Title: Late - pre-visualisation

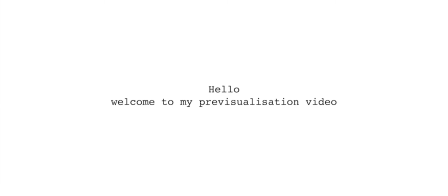0s
Hello, my name is Jay Menos McIntyre and welcome to my pre-visualization video. The video that I'm going to make for this semester is entitled Late, and this is the cast and crew that I'm going to be working with.
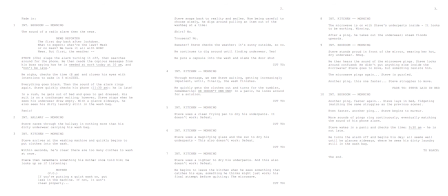13s
I wrote the script with intentions of making a comedy, as I've never dabbled with this genre before.
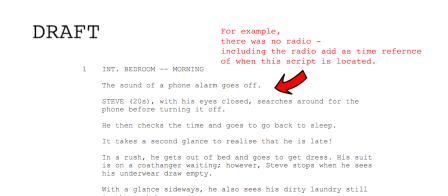19s
As you can see, I've made a few different edits, fine-tuning and adding detail,
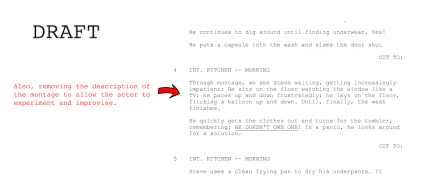26s
however, to make sure there's not too much micromanagement with directions.
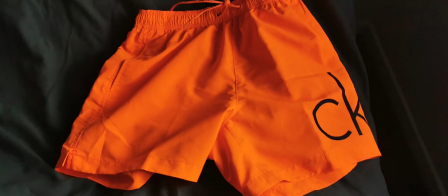33s
As for the production design, I'm going to be using bold colours which I think goes with the character and his playfulness.
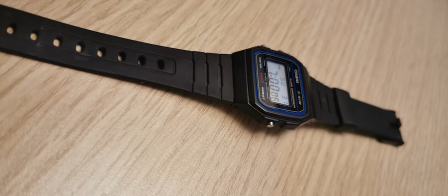39s
And I also use clocks and watches to remind the audience of the character's lateness. I will now address and experiment with some major elements that I think is going to be a challenge when shooting.
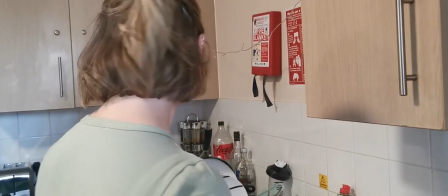51s
Firstly, cinematography. For some of the glances and look away that the character does, for example when the character first sees his dirty laundry on the floor,
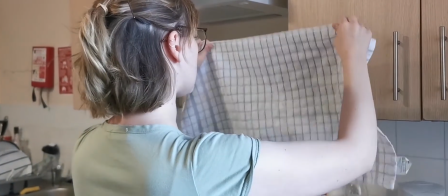61s
or when the character looks out the window to see whether it's sunny.
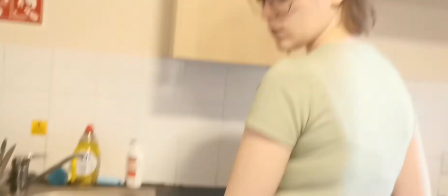65s
I want to use the motion of the camera to see what the character sees rather than a cutaway shot. I've taken reference from La La Land as you can see.
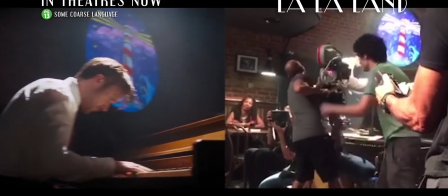74s
The reason I've chose this stylistic choice is I think it will add to the pace of the film and also the comedy.
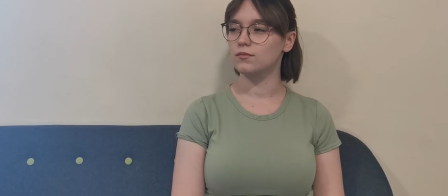80s
Secondly, I want to address the editing. At the beginning of the film, we see the character receive a text.
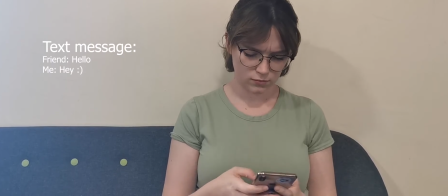86s
I want the text to appear on the screen, as you can see here.
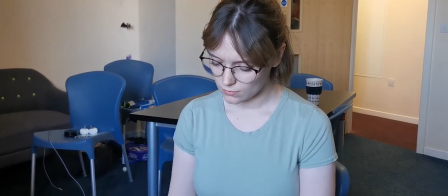92s
The reason for my decision, rather than the alternative, as you can see, the over the shoulder to read the message shot,
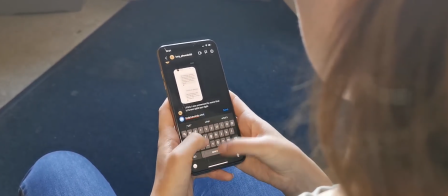98s
I think it's cheap and I also don't like the fact that we can't see the actors reaction.
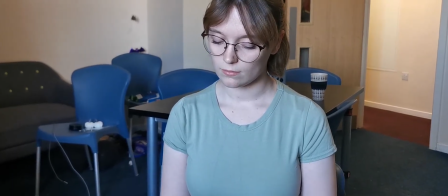103s
Also with a better camera and on a larger screen I think the fingerprints on the screen will be noticeable.
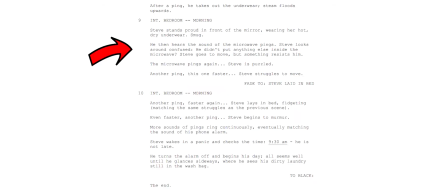108s
Also in regard to editing, as well as the acting, the transition from the character posing in front of the mirror to him waking. My vision for this transition is to cut from one shot to another, as you can see here.
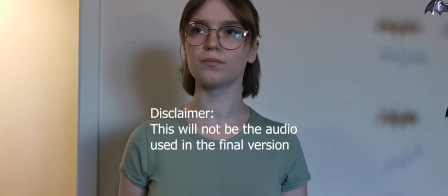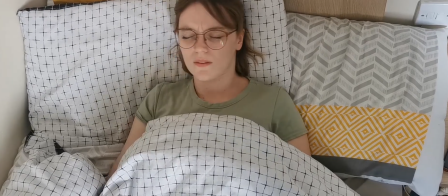I'm aware however that this might be hard to achieve and making it look good, so I'm open to alternatives, as you can see here.
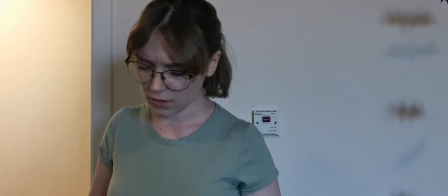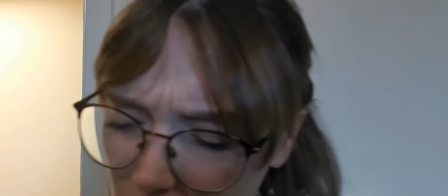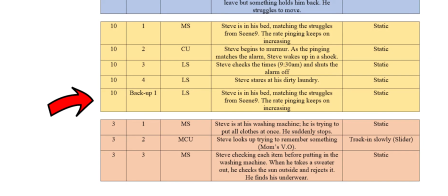149s
I've spoken with my team and my producer has factored into this extra shoot,
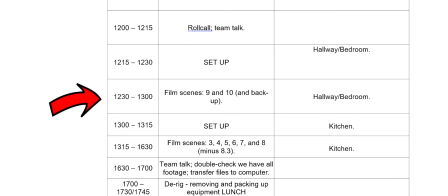153s
allowing for us to film both on the day, and this should give us the room to decide on the editing floor which one works better. Finally, the audio. Due to the lack of dialogue, the audio is going to play a crucial role throughout the whole performance to make sure the energy is kept and making sure the audience don't get bored. There's moments throughout where foley or sound effects can be added, both for the comedic effect and also to fill the dead space. But the most crucial part for me is at the ending, when the character wakes up from his dream. My idea for this part is we hear the ping in from the microwave which fades into his alarm. I played around with this sound and this is what I think it should sound like.